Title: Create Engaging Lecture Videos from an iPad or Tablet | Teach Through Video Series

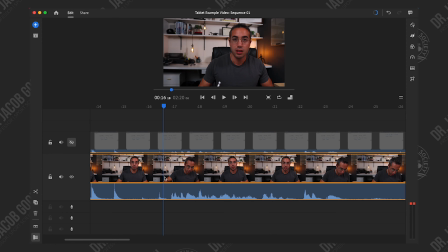Now with both of my clips in the editor I just rewatched the entire video, making cuts at each point where I want the audience to see either just my face or just the screen capture.
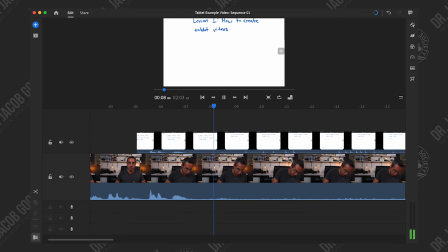So because they're both stacked on top of each other, just by cutting the top one out and deleting that portion in the timeline,
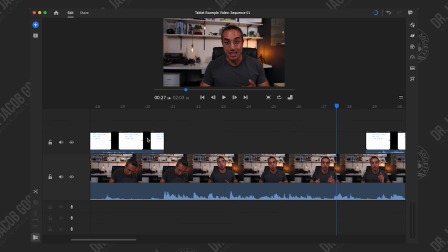then the audience will see whatever is on the second layer of video. Or if I leave the top layer in, then they'll see whatever's on the top layer.
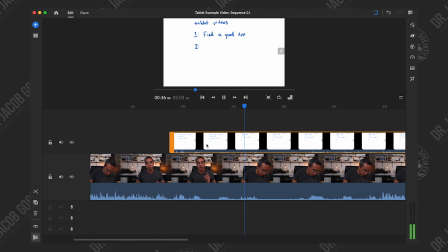And because these video clips are aligned, everything's going to be perfectly in sync.
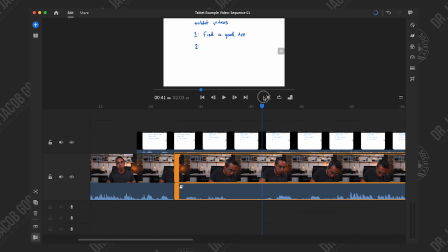Now, if you're editing out a mistake, if you want to completely remove a portion of that timeline,
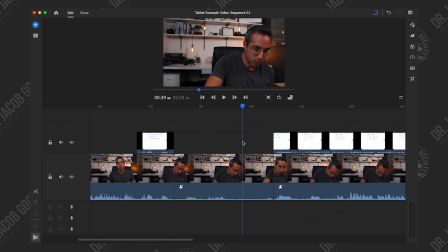remember that you have to make the cut in both of the video tracks, right?
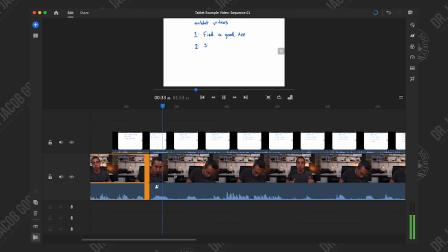So in the top track and the bottom track, so that they remain in sync when you cut out that segment. Now, another option that you have for editing is you can take the video of your face and move it down into the bottom right or bottom left-hand corner,
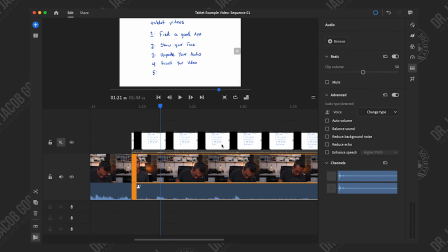or maybe one of the top corners so that the audience can continually see your face as you are writing.
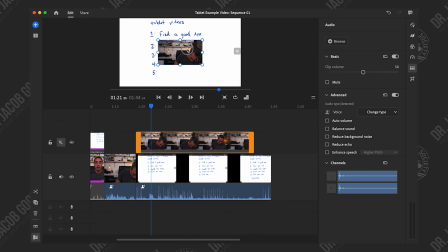However, I don't really like to do this because anytime I'm writing on my tablet, my head is down and they can't actually see my facial expressions.
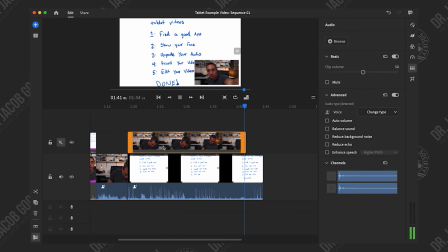It's not until I pause and I look up from what I'm doing and I address the audience directly that they can actually see my face in that camera. So I find it best to switch back and forth in between. However, depending on your use cases and what you are teaching, it may make more sense for you to continually show your face as you're working through the problem. So that is also an option. Now, the last editing tip that I have for you is to consider slowing down or speeding up certain portions of your diagramming or your math equation as you're writing it down.
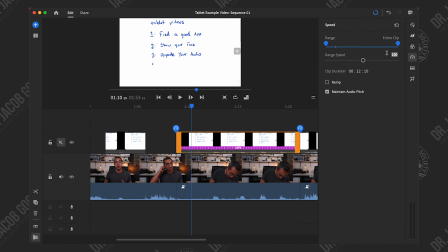Sometimes there can be a lengthy sentence or series of things that you're writing out and maybe you've already explained it and you just need to get it down on the tablet. Well, consider speeding up that portion of the video so that the viewer doesn't have to sit around while you take the time to handwrite the entire sentence.
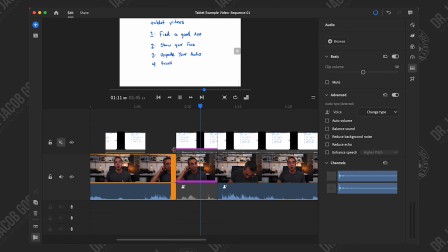Now, other times, let's say you're teaching an English course, it might make sense for you to leave it in real time so that the audience can track along with what you're writing and they can be mentally processing what you're going through as you're writing it down. It's up to you as the expert in your field to decide how much time you want to devote to each of the segments of whatever it is you're teaching. So consider speeding up or slowing down or even pausing the video at certain points within the editor in order to enhance the learning process for the viewers. Now I hope some of these tips were helpful to you as you continue to create educational content for your viewers and for your students. I know for me for the past two years as the whole world has shut down through this pandemic I've been forced to be nimble in my teaching whether I'm teaching in person or remotely and video has been a huge tool to allow me to continue to engage with my audience and with my students and to continue to share my passion of strength and conditioning and sports science. So if that's you, if you are an educator or an influencer who is looking for more tools and tips and tricks to continue engaging via video, check out other videos in this series, my teach through video series that I have posted on my channel. And if you're used to the typical strength and conditioning and sports science content that I post here, stay tuned because I have more of that coming for you as well. Thanks for sticking around to the end, you guys, and I'll see you on the next video.